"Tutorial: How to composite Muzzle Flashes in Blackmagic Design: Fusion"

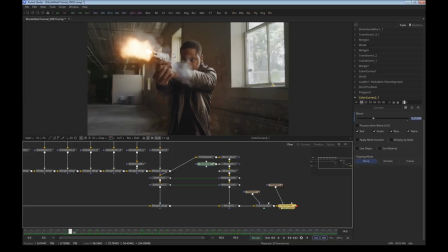So one thing to make the flash even more integrating to the shot is by adding lens dirt.
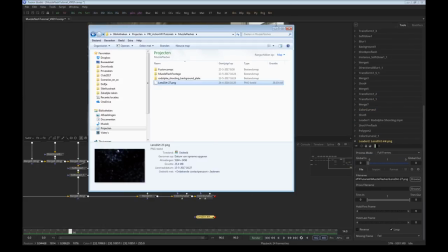ActionVFX.com has several lens dirt options available for free download.
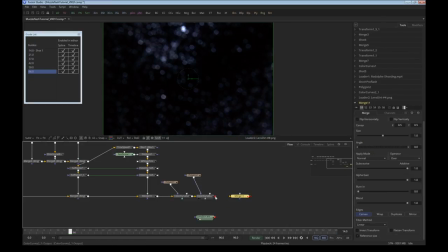I selected this one. We're going to put those on top of the image.
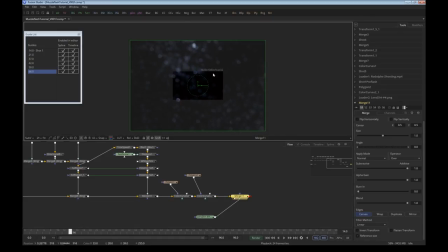As you can tell, the lens dirt is a very high resolution because this is our original size and this is the size of the lens dirt. So I'm going to make it smaller, and of course I have to make sure that we can see it.
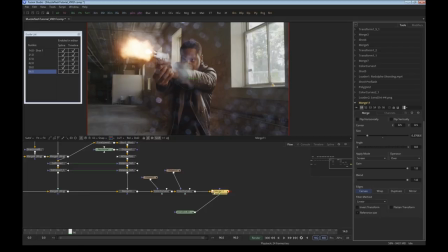So I'm going to put this to screen, and look at that. Isn't that lovely? It's really, really dirty.
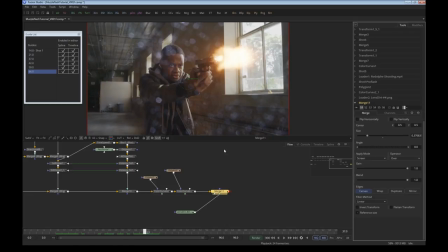Or maybe this is a bit too much. So what we're going to do is to combine the information we already have, which is the flash here, and use that to drive the masking of the merge over here. The best way to do it is to add a bitmap mask, which can be found here. The bitmap mask uses the information from the image.
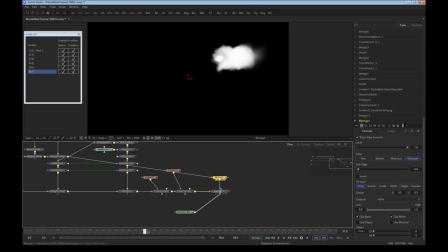If I set it to alpha channel in this case, because I already have the alpha channel here. So now it will only merge the lens flares where there is an alpha channel. The thing is, the blast is so small, it doesn't get noticed.
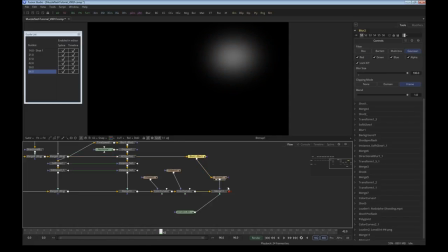So another way to do this is to drag a blur in there and just make it really, really, really, really big.
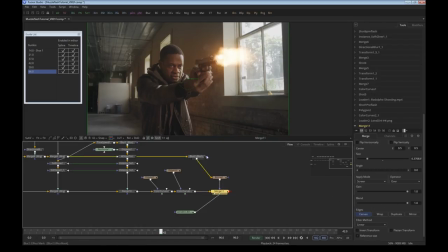Because that way you get a very transparent blob like that. Now, because I blurred the image, I also blurred the alpha channel, so it gets really soft here, which results in not being able to see the lens elements as much as I would like. A way to change this a little is by using these sliders.
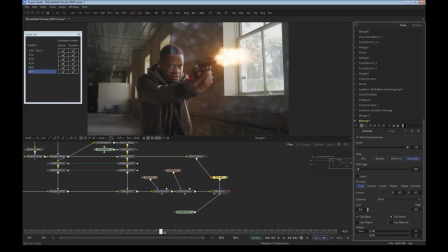As you can see, this way the image pops up more.
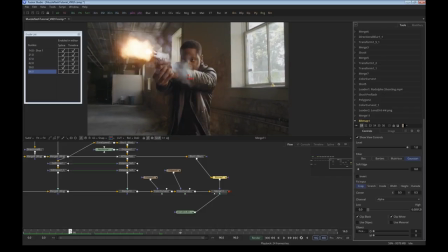And since it's driven by the alpha channel, it only happens when something happens in the shot.
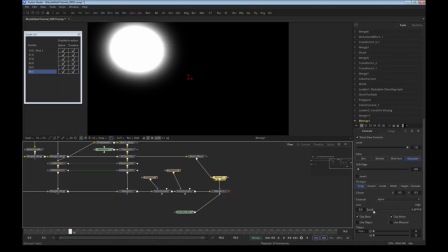It's a little bit too intense right now, so I'm going to make it a little bit softer.
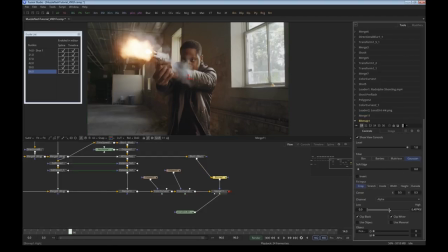So you can still see it, but it doesn't get in your face the way it does here.
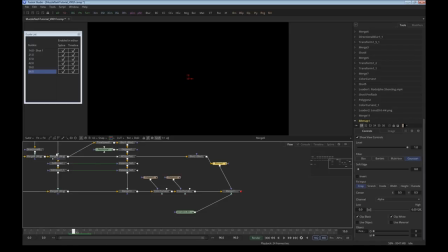Now I've only used the original flash from the previous frame, but I also want to use this part to light up the frame.
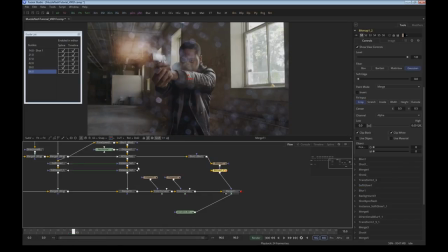To do this, I'm going to duplicate the bitmap, and I'm going to use this as well.
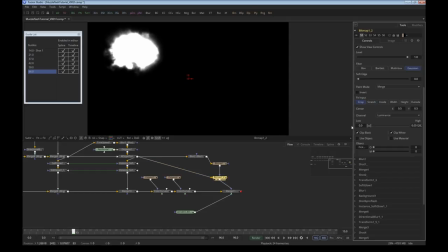I'm going to have used the luminance because I don't use the alpha here, and make it a little bit softer because the flash isn't that intense, but it's still there.
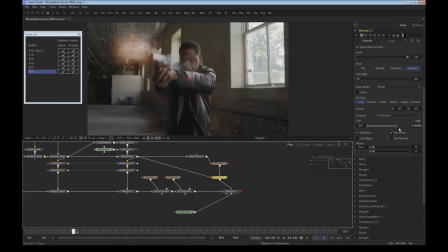Let's see if it's still makes a difference. Well, it's very subtle, so I can put it a little higher and also blur this so the size that's used gets bigger as well. This is looking good,
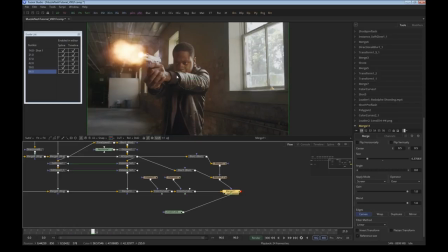except for the fact that the lens particles are still a little bluish while the flash itself is slightly orange. To change this, I'm going to add one of my macros again and just map the white slightly to
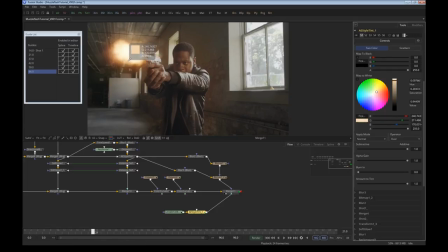more yellowish orange color so it matches with what we're looking at, or you can even pick it from
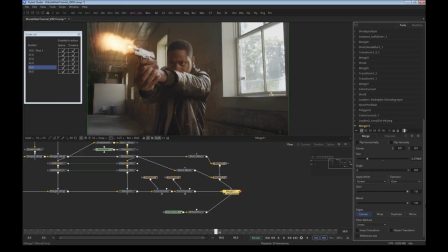what you want to do. This way we have nice yellowish dust specks. You can just put them in there, out there, make it a little more subtle.
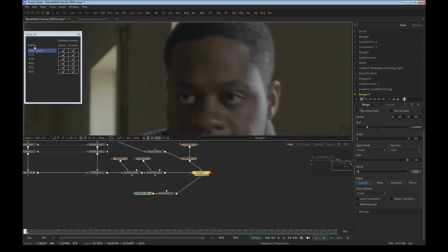Well, one more thing people really notice is the reflection in the eyes, because if a shot goes off that's as bright as the one we're doing,
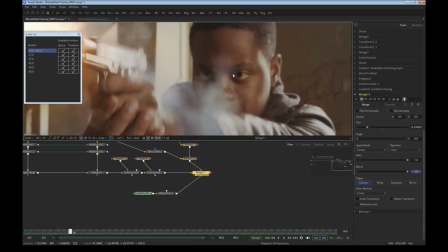the most natural thing would be for a small reflection to light up the eyes.
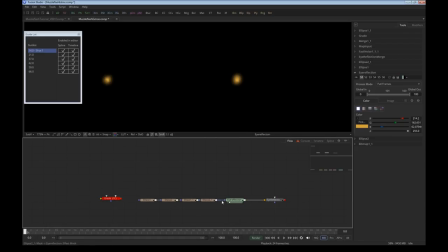So to create something like that, I made a basic background, very yellow, and created four small masks to make a very nice, intense reflection.
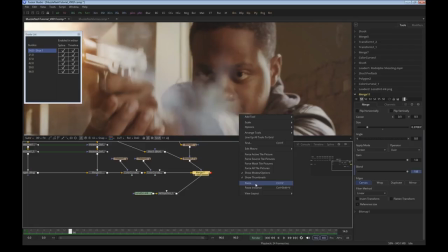And if you put that over the original footage like this, with the blending mode not set to normal because then he would look like an alien, but set it to color dodge, you get a very nice,
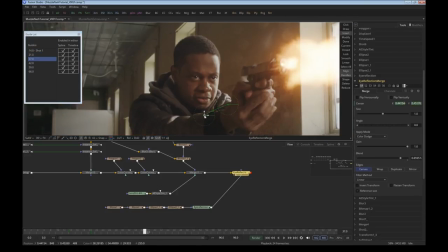intense look. And then it's only a matter of animating the merge.
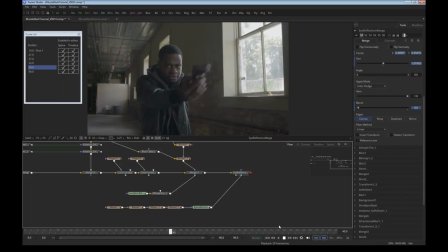Very nice and very intense. There are some more touches we can add.
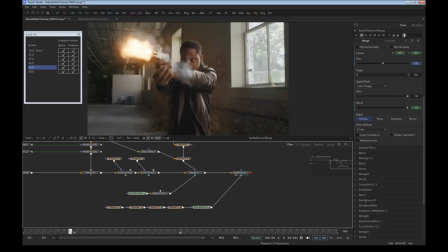We could add some additional smoke to the image because, well, when the gun goes off, here's a lot of smoke.
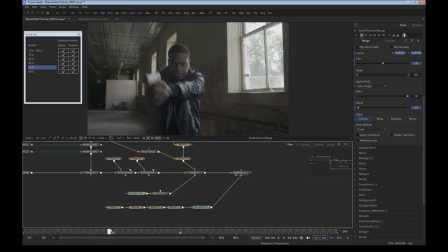Here's a little bit less.